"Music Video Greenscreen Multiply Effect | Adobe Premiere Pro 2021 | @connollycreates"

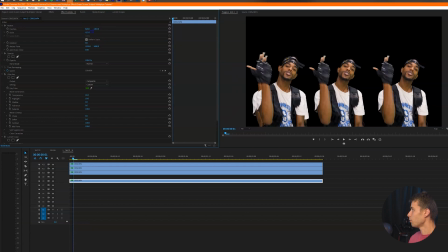(4:06)
So maybe like bring the scale up to like 1/12 or so, or we don't even necessarily have to do it that much. Just do it like 107, and then kind of just play with the positioning of that.
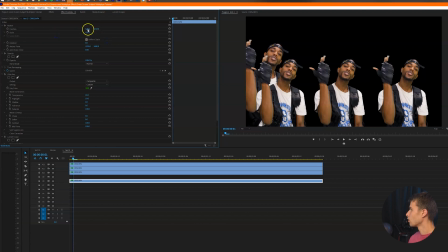(4:23)
Maybe 105. Just play with the positioning. Let's duplicate another one. Drag that one again. Duplicate another one.
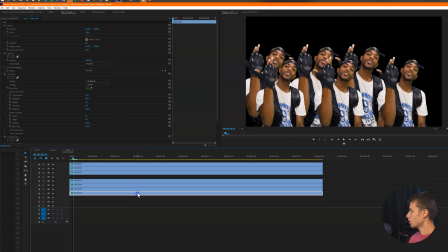(4:41)
Drag that again. Let's duplicate another one. Drag that again.
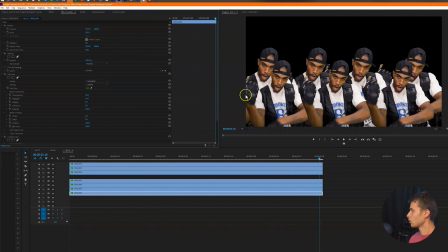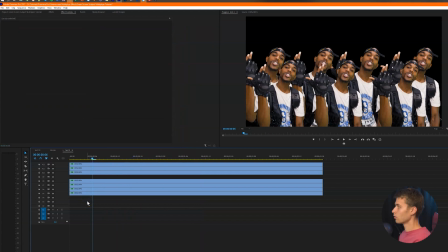(4:53)
Or if you want them all to be the same size, you can too. I just scaled it up a little bit.
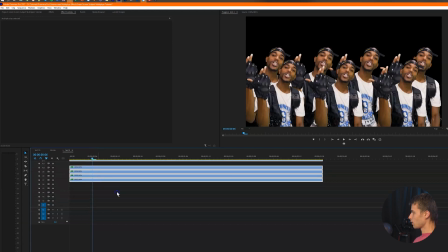(4:59)
Let's keep going. So now we're gonna add another row, right? So for this, we're gonna duplicate it again. And let's play with the positioning even more.
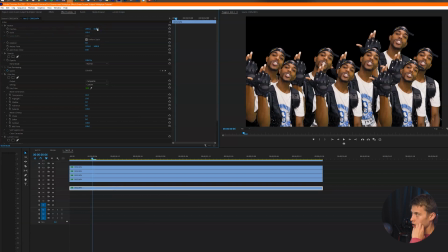(5:09)
You can drag it up, because now it's kind of gonna be hided by the middle row. So you don't really see the bottom of where his like torso is being actually cut off from the green screen clip. So we're just gonna, you know, keep filling this in. For this, we'll probably just do like three.
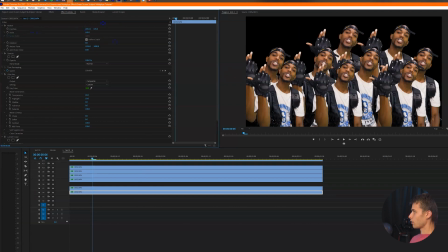(5:27)
So just do like three right there. Let's do like one more.
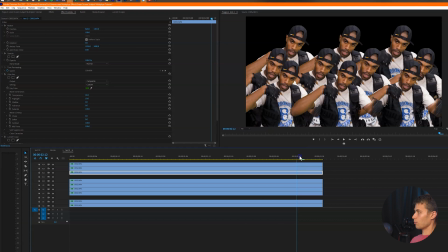(5:38)
You just play around with it. I'm kind of just showing you guys like the basics of how to remove the background and just add multiple of the same subject.
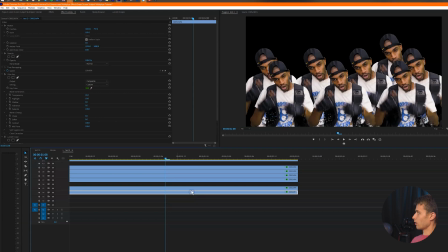(5:45)
It's just tweaking everything until you get kind of like the aesthetic that you're going for.
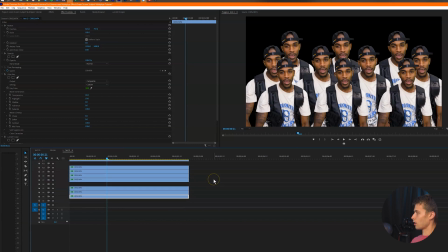(5:49)
And then if you wanted to kind of sell the effect a little bit more, you can add like a blur.
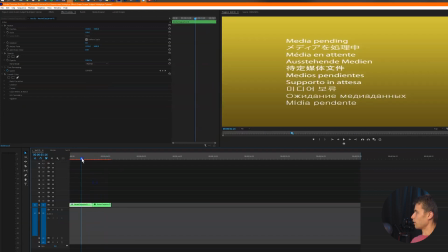(5:57)
So what I did was, in the example, I added a Gaussian blur, I believe, or was it a camera blur?
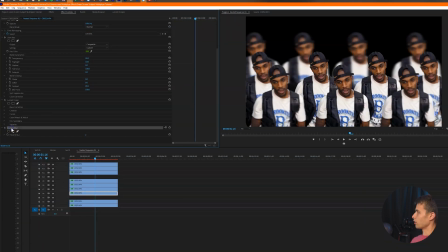(6:06)
Oh, I added a camera blur to the, pretty much create separation and more depth within the scene, right?
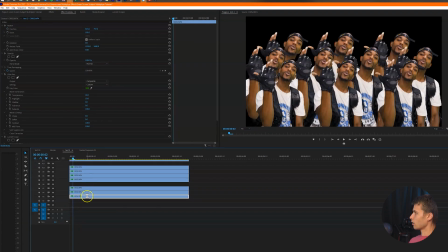(6:15)
So if we go over here and we start adding some camera blurs to like the really far back ones, it's gonna make it look like they're further away from the camera, which would be realistic in the sense that, you know, generally the further away you are from the subject, like the background ones should be in, out of focus compared to the ones in the front.
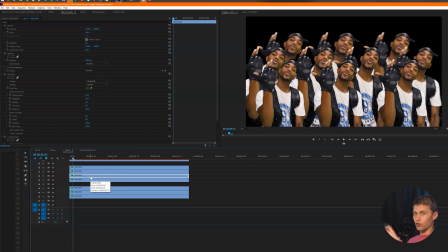(6:34)
By adding the blur, we kind of just draw the viewer's attention to, you know, one of the guys, so they're not overwhelmed as much with, you know, like 12 dudes. They're kind of just like focused on one or maybe a couple.
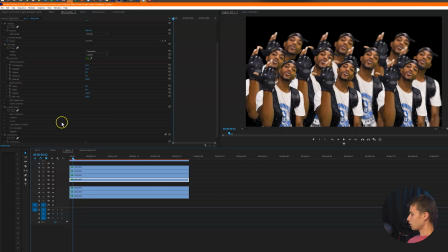(6:49)
Let's keep adding some blurs to these, just to kind of sell the effect a little bit more. Yeah, so I mean, like, I'm just doing camera blur, like 2%. You can crank it up even more if you want, but that's up to you.
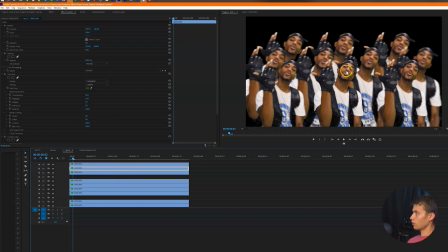(7:06)
So I'm just gonna keep the one on the middle, the only one that's not blurred out, just so it kind of adds more of like draws your attention a little bit more to it. And then we can go in and add like a background behind them if we wanted.
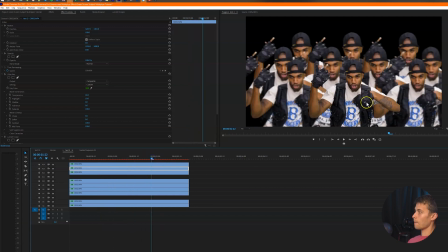(7:23)
Oh, also, if there's any like pixelation in like the shadows when you're like keying,
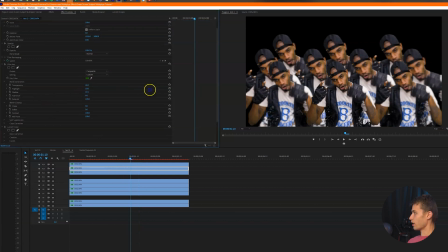(7:28)
you can just go and just keep adjusting kind of the settings until that gets removed. I just did a really quick job, so. All right, let's just add the clouds behind them.
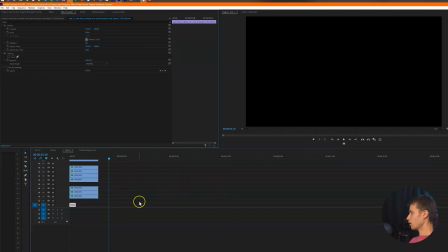(7:44)
If you want the clouds to be moving faster, let's just speed it up. Let's just do like 2,000. Or let's do like 1,000. There you go.
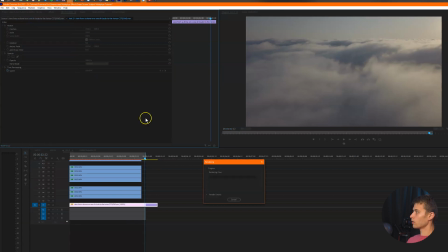(7:58)
And let's just render this through just so we can watch the playback smoothly. But yeah, this is pretty much the basics for this effect. You know, you can add effects on top of all these green screen people if you want them to glow. You can add like glows onto it. If you want to add more people, you can add more people.